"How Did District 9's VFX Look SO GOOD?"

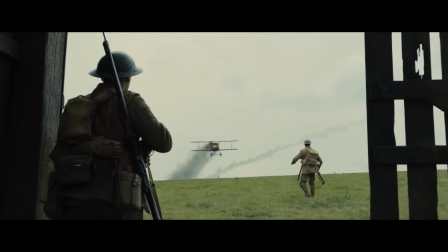[35:09]
They're very subtle, they're very hidden and they're very very calm about it in fact the ultimate example of this can be seen with smart
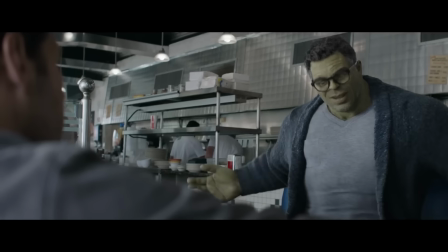[35:17]
hulk in avengers endgame who in my opinion is one of the best looking cgi characters we've ever had on screen and this is largely of course due to his
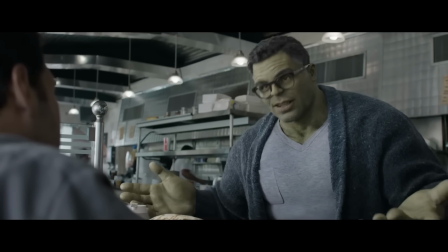[35:25]
amazing vfx work but it's also because everything in this scene is just so casual they're all just sat there candidly chatting in a diner despite the fact
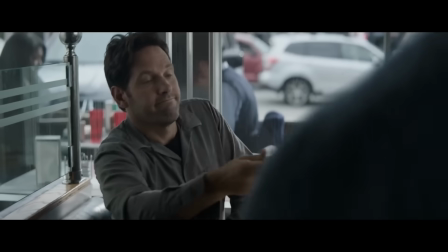[35:34]
that one of the characters is a big green computer generated monster and there's absolutely nothing special about it nothing cinematic nothing dramatic it's all incredibly natural
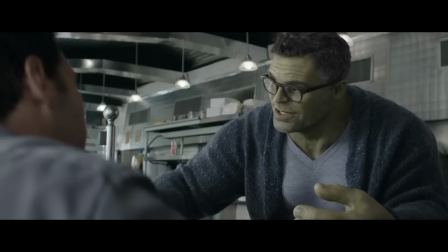[35:42]
to the point where you have to stop and think like oh yeah that guy's cgi and this is exactly what was started by district 9 and therefore this is
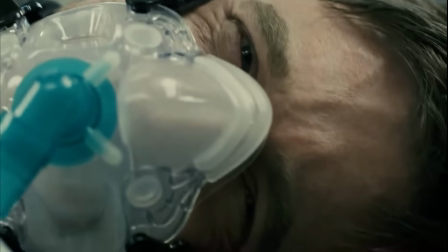[35:51]
why along with its underdog budget fantastic looking aliens and more that i believe district 9 deserves a place in the visual effects hall of
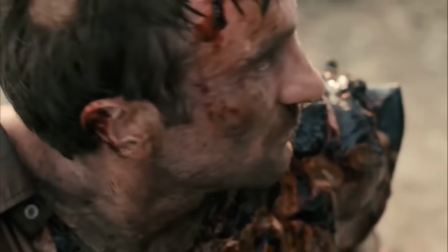[35:59]
fame so thanks for watching everyone i really hope you enjoyed it i'm sure there's much more to discuss with district 9's vfx and we
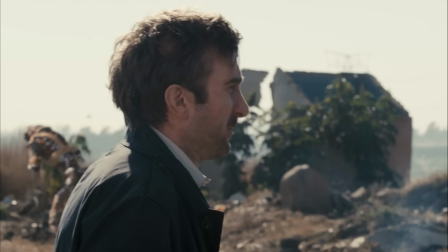[36:06]
probably only just scratched the film surface but what do you think about district 9 and are there any other movies you'd like me to discuss also if you want
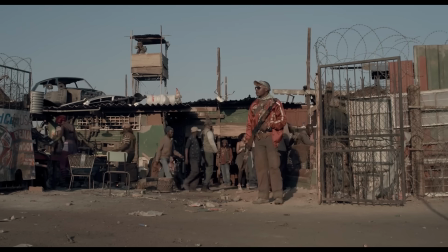[36:12]
to read more about district 9's vfx i've left links in the description to basically everything i've
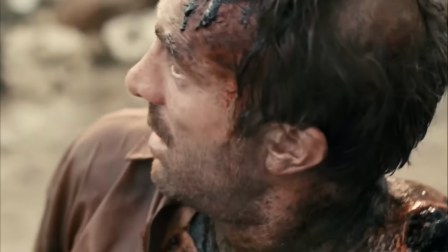[36:17]
referenced to make this video so please feel free to check those out and um otherwise yeah have a great day